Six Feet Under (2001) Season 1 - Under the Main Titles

Then the very next day they came and cut it down early in the morning, like 8 o'clock in the morning, and they took it to Kite Hill, which is just like 15 minutes from here.
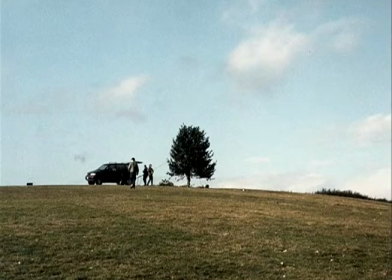Oh, I think it's thrilling. I look at it a hundred times and I go, is that my tree? I believe the last piece to be completed and the one that was the subject of the most mutual frustration and time consumption was the flowers.
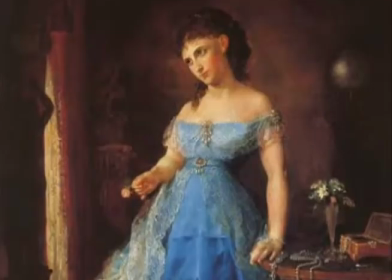For that, we drew from another board we developed that was based on a classical American painting of this young woman holding this rose called We Both Shall Fade.
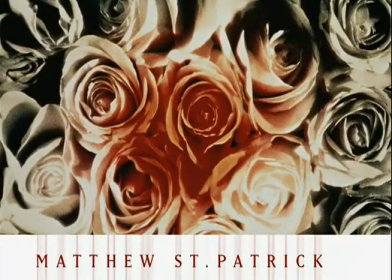The concept was to shoot funeral flower arrangements time-lapse as a symbol of the transitory nature of life.
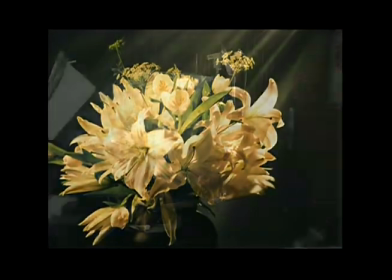Anyway, after establishing how long it took for them to wilt, we hired a motion control operator then rigged and photographed the wilting arrangement via stop motion over about 10 hours.
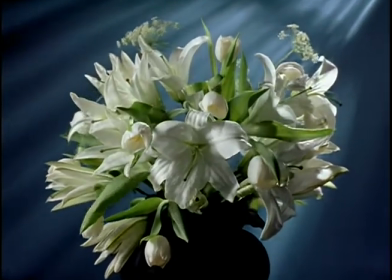The flowers wilted, but they didn't turn brown, so we took the sequence into the flame to shift the color and emphasize decomposition.
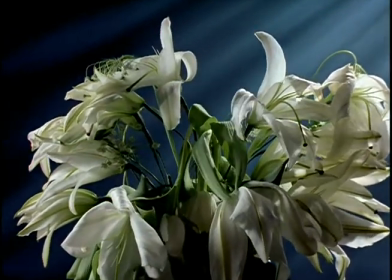All that footage was speed ramped to give it a sudden wilting quality.
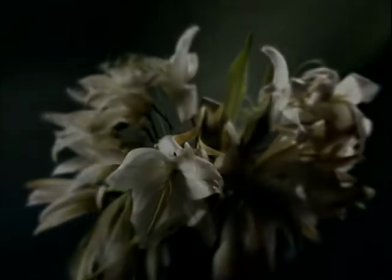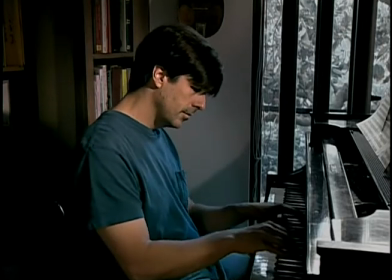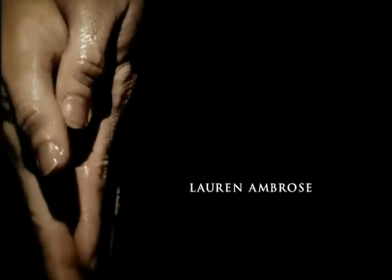Ultimately, the title sequence, what I feel like it does so effectively, is it transports you into the world of the show.
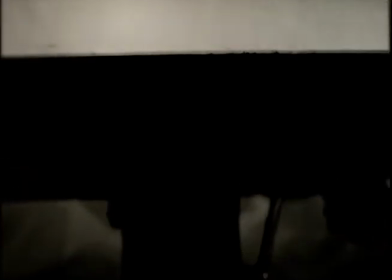You go on a journey. I mean, it is a journey of the moment those hands come apart.
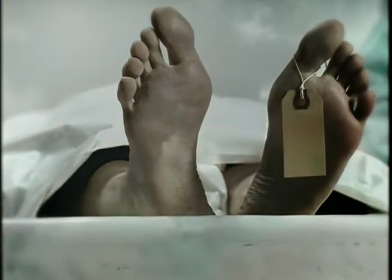You're on this journey, and you're in the prep room. There's the presence of death. You go down a tunnel towards light.
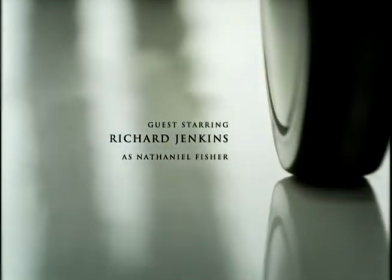You go away from a body. It's standing there. or they disappear, you actually see the funereal stuff,
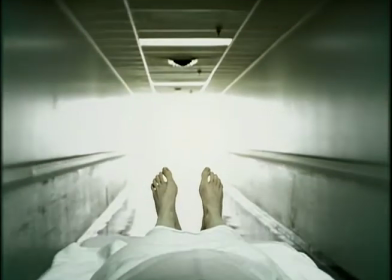you know, the coffin, the hands, the hearse,
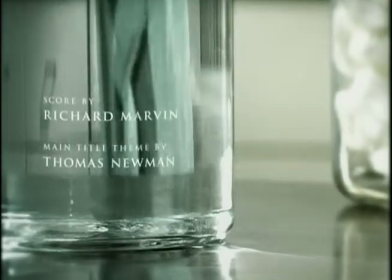and then ultimately it all comes back to that same place with the life proceeds from what has come before.
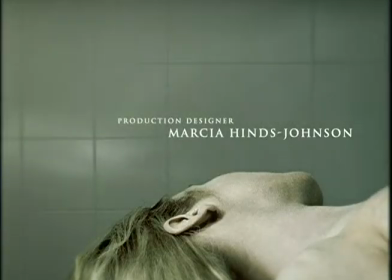I think that the theme music and the title sequence encapsulate the show so well in a kind of branding way
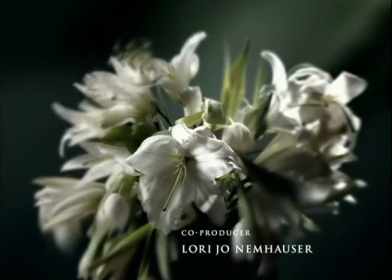that all you need is the opening chords or the image of the tree,
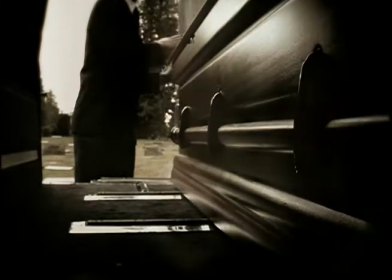and people, it's so evocative, people immediately know where you are, what you're talking about.
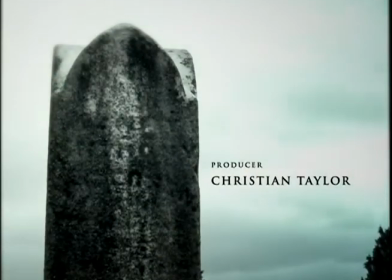So I feel that we,
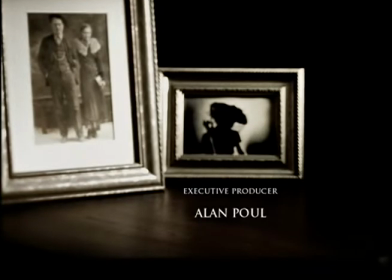I don't wanna tinker with that because we have something that evokes the show immediately for people and in a very sophisticated
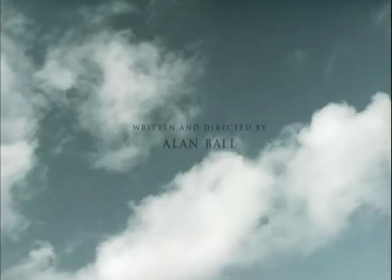and visually elegant way. Aside from the fact that they're, you know, really nice people and they're incredibly professional,
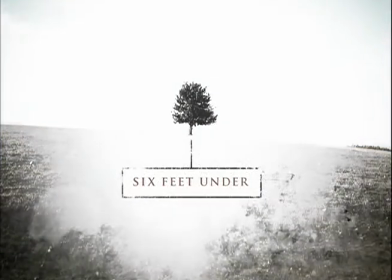I just felt it was such a relief to say, here do this and when it came back to say oh thank you